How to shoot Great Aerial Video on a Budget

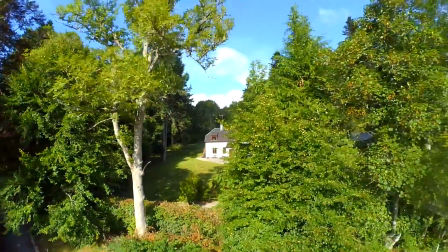(3:57)
I knew where I wanted to finish up, but I wasn't too bothered where I started,
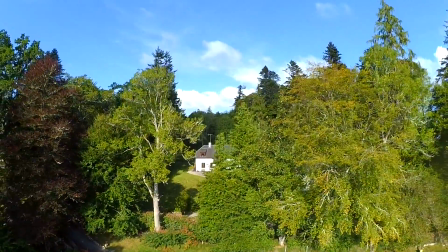(4:01)
but I just wanted to fly out backwards, so I knew exactly what I was going to get as a final shot,
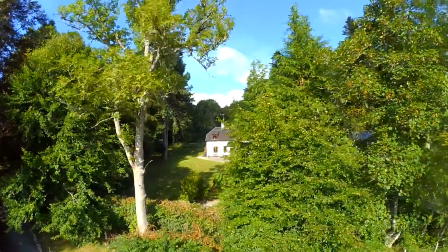(4:07)
and then I just reversed the technique, what we've just done here, and then basically it gives the illusion that I've flown down from a point.
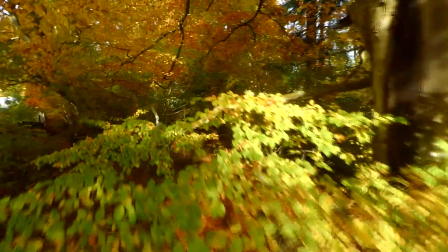(4:15)
This one I wanted to give the illusion that I was flying out of the woods,
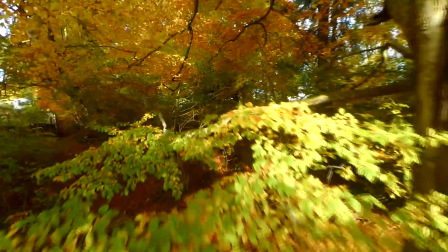(4:21)
looking backwards, and so I've filmed it going into the woods.
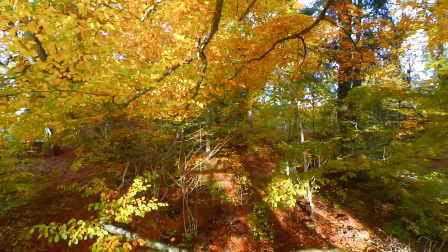(4:26)
And the reason I didn't film it coming out of the woods is if I fly out of the woods,
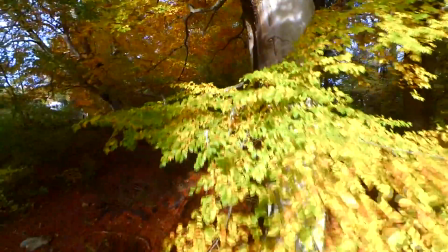(4:31)
the downdraft from the quad will absolutely wreck the leaves, and it just looks a bit messy really for me.
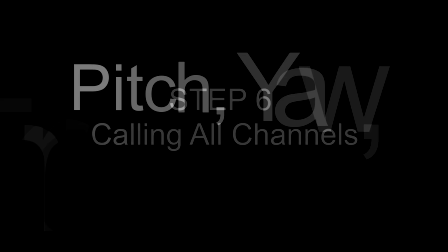(4:37)
Now, calling all channels, you always fly with all these controls working all the time. That's how we all fly. But there's a great technique for using on monuments, trees, anything.
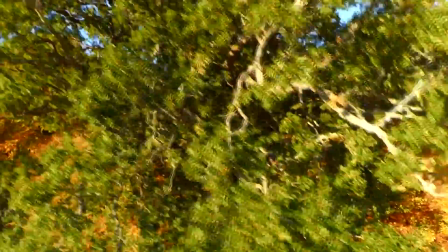(4:48)
Basically I'm rolling to the left, I'm yawing to the right, I'm slightly pitching forward, and I'm climbing in the sky.
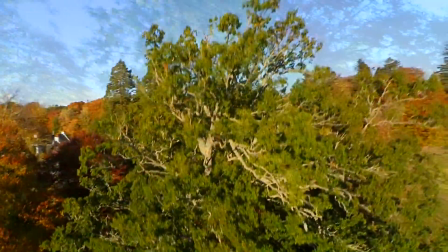(4:56)
So it's a nice technique to learn. Once you get this technique nailed, you can do anything basically.
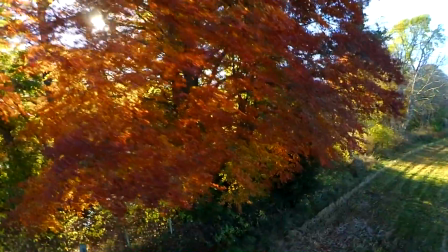(5:01)
And again, this is the reverse of that. I'm descending, I'm rolling to the right, yawing to the left.
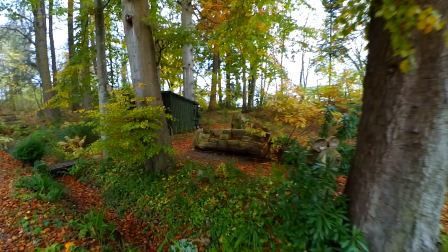(5:07)
Step 7. Okay, so put all these things together, and we've produced, you know, a nice video with proximity, planned the shot where we're going.
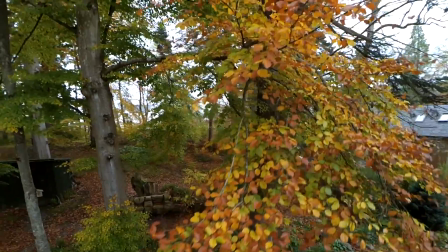(5:16)
I'm going to climb out at the end. Yeah, it's all looking good. This one I'm using, you know, all the techniques again, not working.
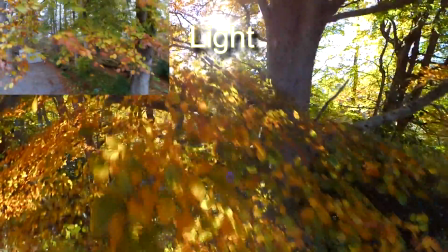(5:23)
What's missing? Light. That really is a key point in any good video.
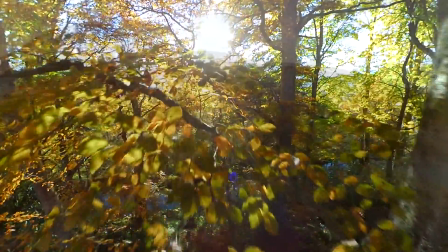(5:29)
It doesn't have to be bright, but it's actually the quality of the light.
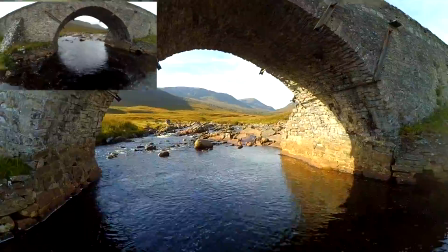(5:33)
This I shot on one day, and then the following day went back to get the final shot, and you can see the difference is amazing.
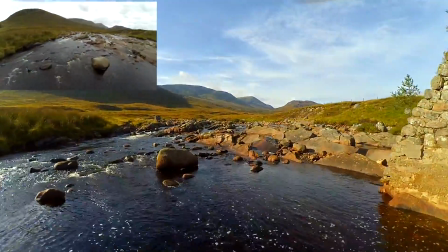(5:40)
It really makes the shot.
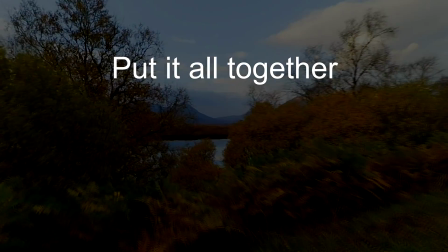(5:42)
So you want to put all these techniques together and get out in the field and have a play, and this is the sort of results you'll be producing.
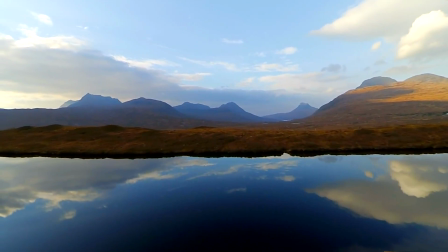(5:49)
This is on, you know, shooting with a Tarantula X6
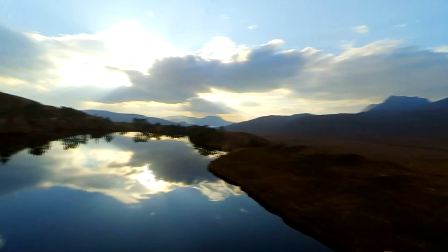(5:54)
£40 quad, or a CX20 around £150 quad.
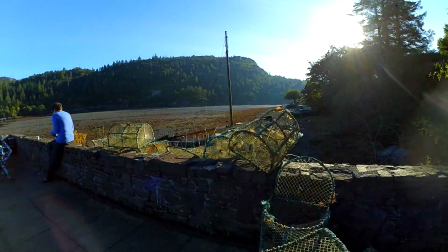(5:59)
It's a 2-axis gimbal, which was about £50, and a Yami camera about £40.
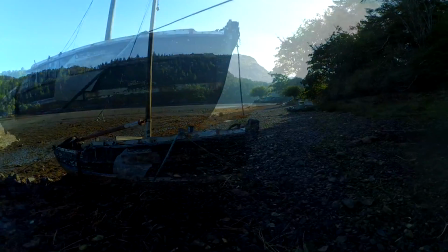(6:05)
So just over the £100 if you go down the Tarantula route, and just over £200 if you go down the
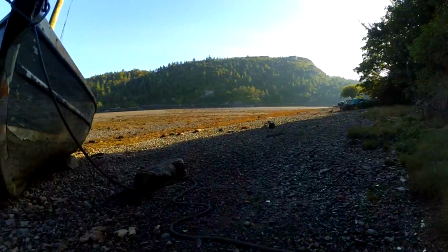(6:13)
CX20, and you can produce this level of work, and it's really fun to do.
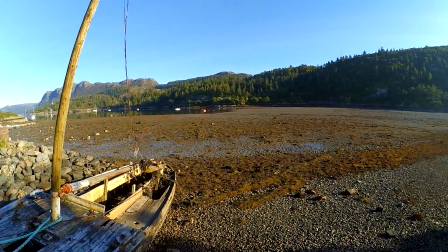(6:18)
I always fly line of sight. I've just found that good.
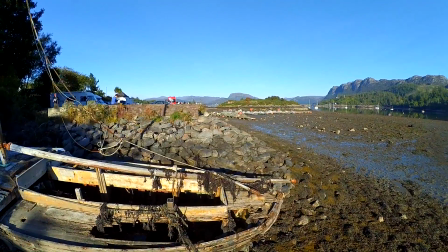(6:24)
I've played around with FPV, but I find line of sight better for me at the moment, and it's just really good fun.
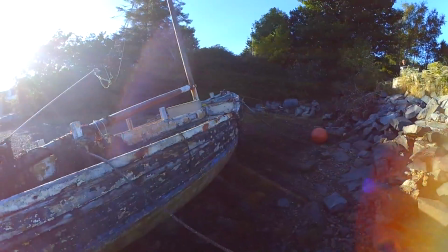(6:32)
Also, don't use GPS. I don't use altitude lock either. I just fly full manual, because then I'm in total control.
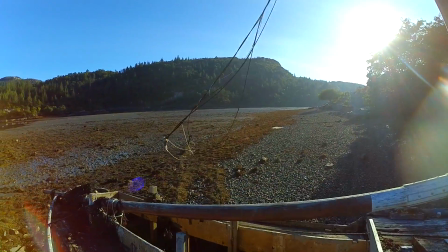(6:41)
You might not pick up all the techniques straight away, but most of all, whatever you pick up,
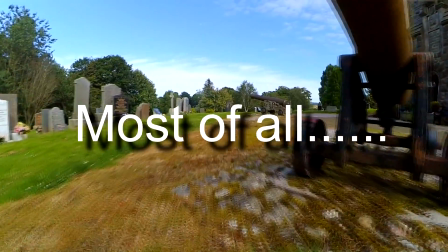(6:46)
however you fly, whatever you're flying, whatever camera you're using or anything, just get out there and enjoy it.
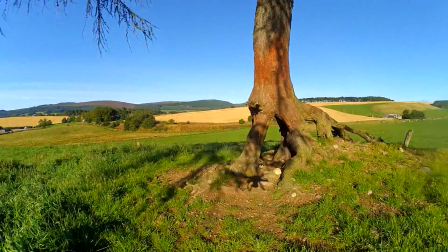(6:51)
This is a brilliant hobby. We can do so much with it, and it just keeps growing.
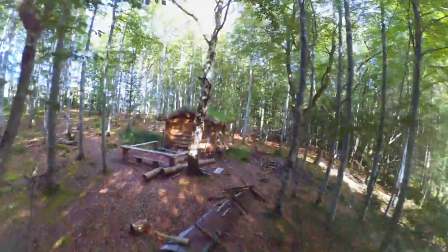(6:57)
I shall be doing other videos on the other techniques I will pick up as I progress, and also one on post-production work as well.
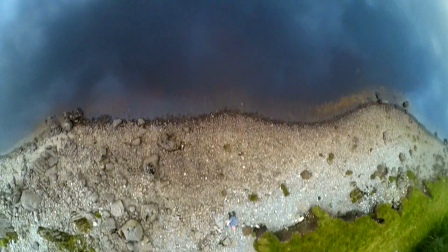(7:05)
So.
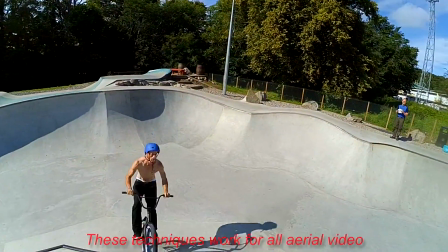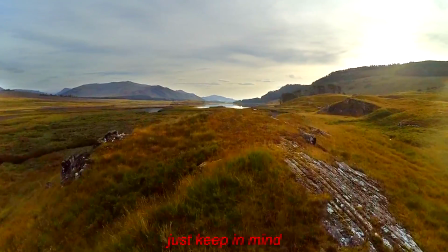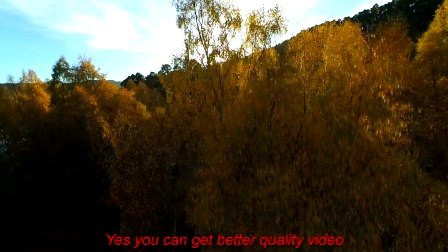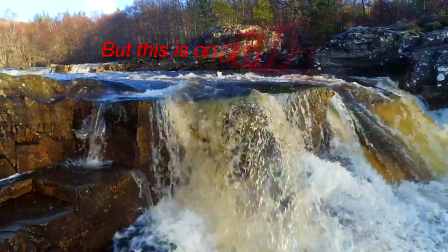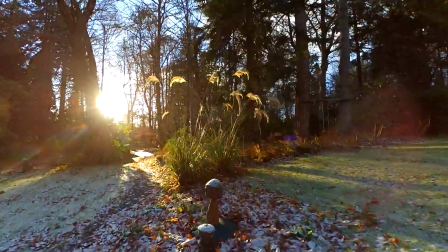(7:34)
I'll put a link in the description of all the products that I bought, and if you have a look around the channel, you'll see the different mods I've done to the quads to produce this level of work.